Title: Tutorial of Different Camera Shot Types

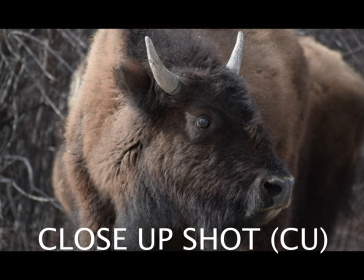This is a close-up shot. This shot emphasizes a feature of the subject. The whole frame depicts a zoomed-in feature. This photo is an extreme close-up shot.
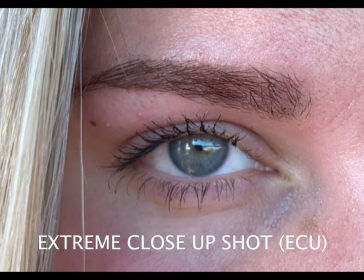For this shot, an element of the subject is the focal point. Extreme detail is present.
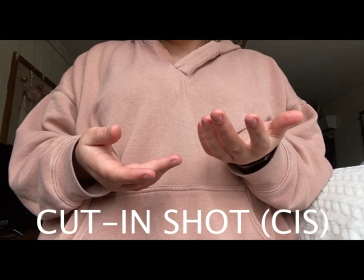Here, another part of the subject, besides the face, is captured in detail. Hands are often a great example of a cut-in shot. Depicted here is an over-the-shoulder shot.
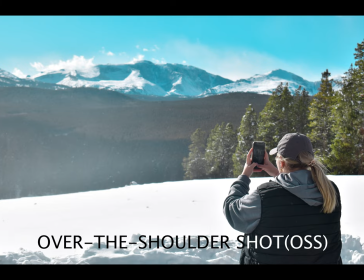This shot is taken behind a person towards the subject. In this picture, the subject of the photo is the mountains.
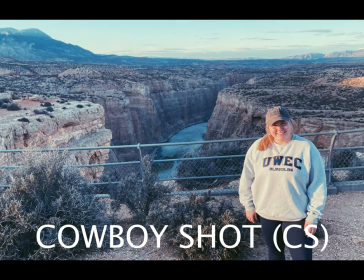This shot is called a cowboy shot. The subject of this image is cut off just above the knee. For this image specifically, the subject is placed off-center to capture the environment behind her.
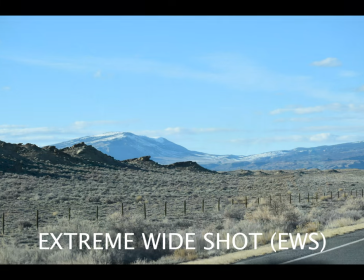This image is called an extreme wide shot. Here, a subject is not visible and the environment is used as an establishing shot to highlight where an action is taking place.
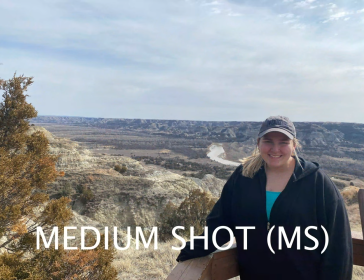This photo shows a medium shot. For this type of picture, the subject is captured from the hips up. This shot is used to show the subject in greater detail than a full body image.
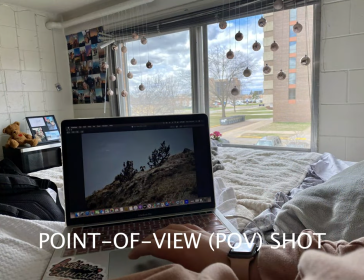Our final shot is called a point of view shot. This image is taken from the subject's perspective. The image shown was taken from my point of view as I was working on this project selecting images.